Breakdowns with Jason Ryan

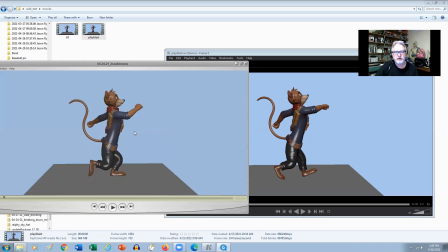So it actually continues through and then starts to come forward, like into our next pose, right? So that's what I mean by favoring, okay? Now the body, the actual body itself, I know, you know, from this actual walk that it's coming from a pose, right?
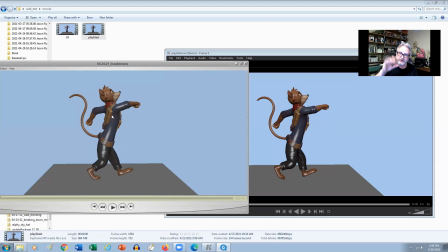Because it's a cycle. And so we're coming up to an up position, then we're coming down, or we're transitioning. We're using like the contact as almost like a transitional pose. So I know that to get a little bit more weight, I want to transition that body down a little bit sooner, right?
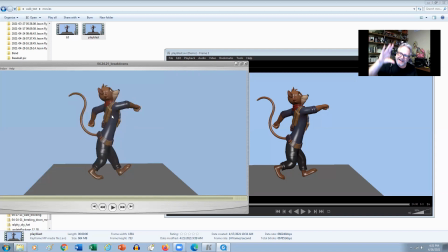So I'm basically taking the body and making it closer to the bottom frame. So I get a little bit more of the character taking the weight, right? Which works out well.
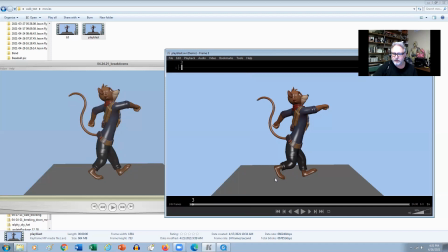Now, for breakdowns, like for, let's have a look on the feet here. I know because we have a foot roll going on, which we're all familiar with. And when you take off, like you don't want the foot to still be bent like this, like, because it's in the air here, but it makes it look like it's still contacting.
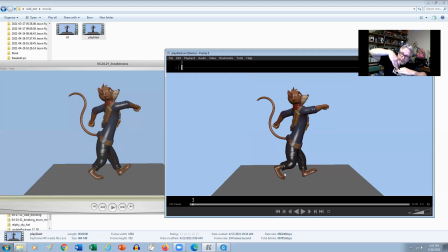So I want to be able to get the toes back. So I want to bring the toes back down to the ground. So it's sort of, you get a little bit more of a push off, right? So by frame five, right here, this is sort of straight up, almost like perpendicular to the ground. So this is where the toe is actually going to leave the ground, right?
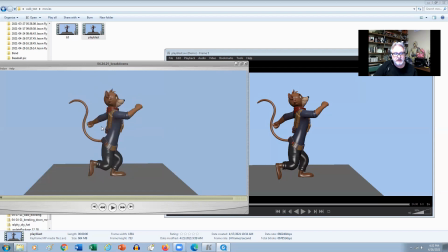So over here in the breakdowns, I want to favor that pose so it still feels like it's on the ground, okay? And then it starts to come up and drag behind, right? And then we get a little bit of a drag right there, right?
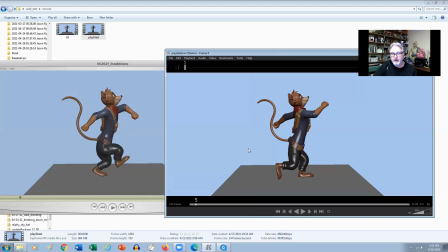As far as like so the next key, like from five, the next key I think was frame 11. If you kind of go through it, this is, yeah. So there's where the change in direction is, right? So you can tell that that's a key because it's sort of like the up and it's going to start to change direction here.
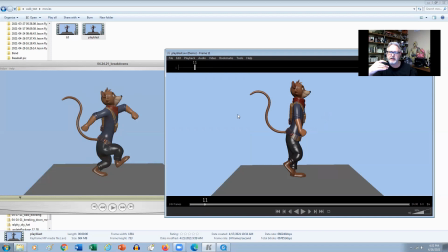So in this one, because there is so many frames in between, like there's six frames, right?
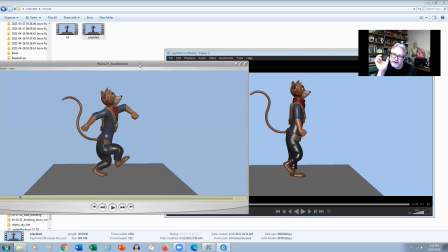So we got five, you got six, seven, eight, nine, 10, and 11, right? So we got 11. That's your key there. So I've got a bigger window of time to do something, right?
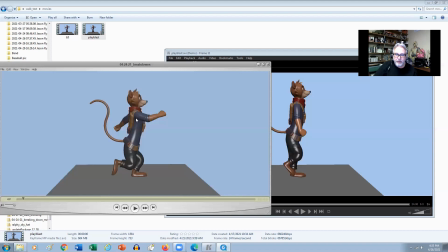So what I wanted to do here is actually let the character go a little bit beyond the bottom. So I'm favoring that bottom pose before I start to come back up. And then what I'm doing is favoring the up pose.
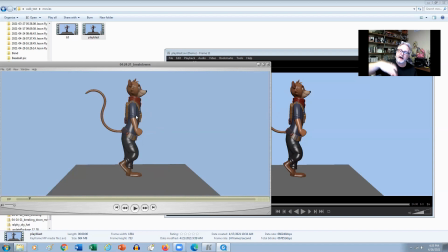So I'm making the transition from the bottom to the top a lot faster by taking the in-betweens, those in-between frames, setting a key and then dragging it down closer to the frame number, right?
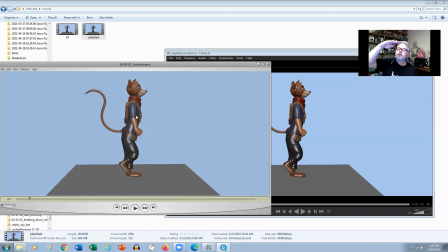So that it feels spacing wise, like it's spending a little bit more time at the bottom and then a faster transition and then a little bit more time at the top. So it takes the evenness out. And that's where my breakdowns, like where the animation really comes alive.